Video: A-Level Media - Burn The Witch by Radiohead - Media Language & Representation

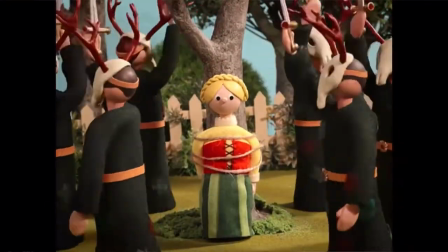There's a dancing display, which again on the surface seems quite nice and fun. but then we see that there's a girl tied to a tree and the men are in kind of animal masks that seem quite creepy and animalistic and wild and disturbing and that they've got swords so again this idea of contrasting something that on the surface seems nice and then we go deeper and darker and it seems more aggressive and scary we then see some nice shots of
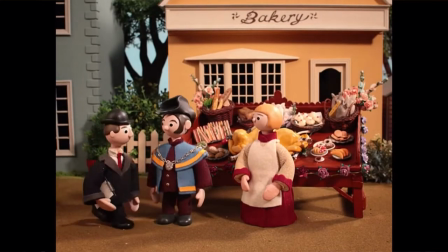bakery lots of lovely baked goods on display a cart of delicious
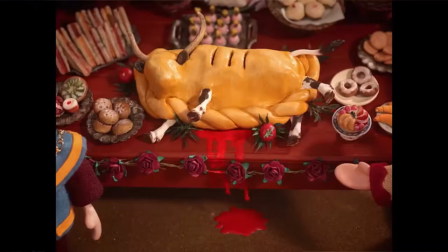looking goodies but then we see a close-up which reveals blood dripping from
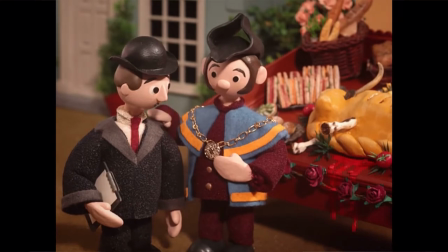a pie and we're seeing legs cow legs coming out of the pie which again is this idea of suddenly seeing something quite dark to do with violence and death.
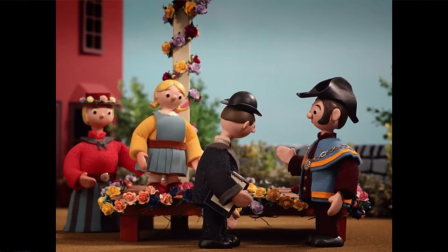Then we've got a flower display happening and we realise that they're actually decorating a kind of
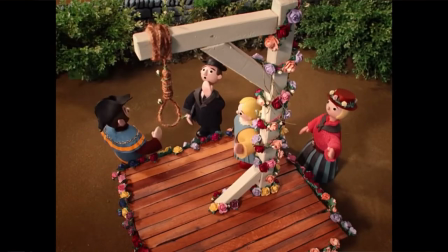hangman's noose which again quite scary adult images may again maybe representing the band as tackling some quite difficult and dark issues and this is all creating enigma for the audience because we're wondering what is going on here in this village.
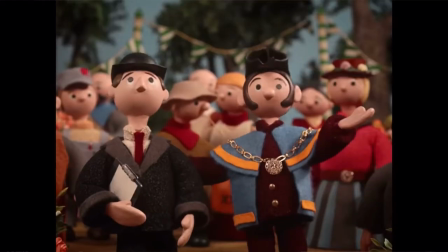This is when we go through the kind of village fate area and we see this very large wrapped item wrapped in the red colour which immediately connotes danger and is a warning to us and again it creates this enigma of what is under there and when they pull the kind of cloth off
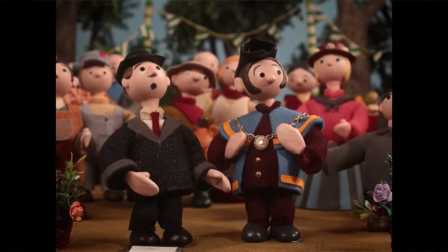and we realise that it's a kind of large wicker character and it's a very large structure, very ominous and this acts as a very clear intertextual reference to the film The Wicker Man. There are two versions of this film, older and newer, either one would work as a reference. But yeah, a whole film is based around this idea of a utopian rural place that seems perfect on the outside,
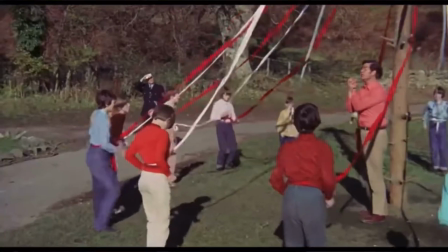but is actually very dark and disturbing underneath. And again, a lot of older audiences are going to get that reference.
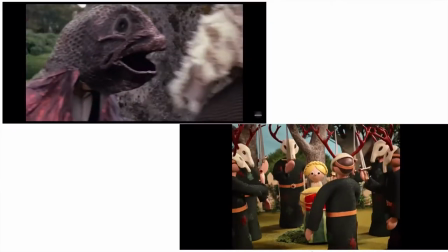There's actually a lot of references to The Wicker Man throughout the whole music video.
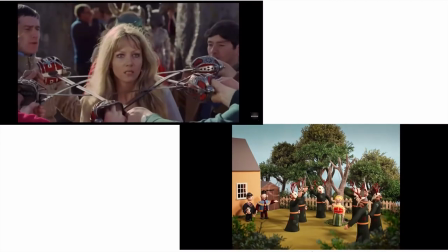You'll notice that there's lots of scenes that I'm showing here side by side from both
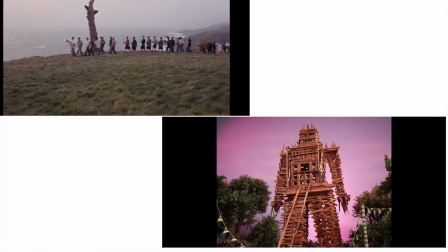Burn the Witch and The Wicker Man and you can see the very very clear similarities between them.
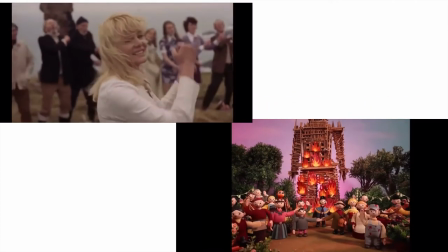So it's not the actual kind of burning part of the wooden structure is not the only reference to this film in the music video.
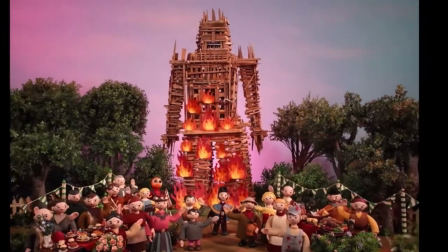What we get is the waving which in contrast to the fact that you know there's people being burned alive is terrifying and they all turn to us as the audience and have this direct gaze to us which is quite scary and they all wave and it's this idea of showing something seemingly harmless just waving and it seems very terrifying because we know that there's somebody burning to death. The fact that there's no images of the band or the main singer in this is very unusual but again like I said because Radiohead kind
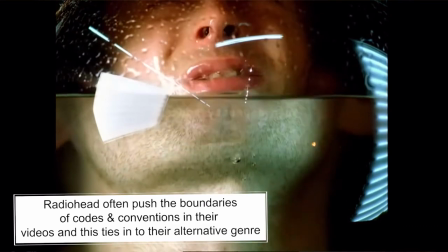of a part of this representation they often represent themselves as a kind of quirky alternative band and they're known for doing things that are quite controversial
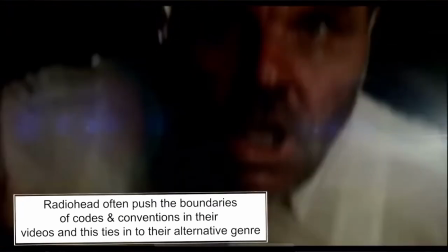so it's not perhaps unusual when you consider the band and the kind of genre or sub-genre that they are part of. The use of the stop motion and the kids style of puppets, very unusual for a music video aimed at adults, is very strange but it could be to draw in those adult audiences.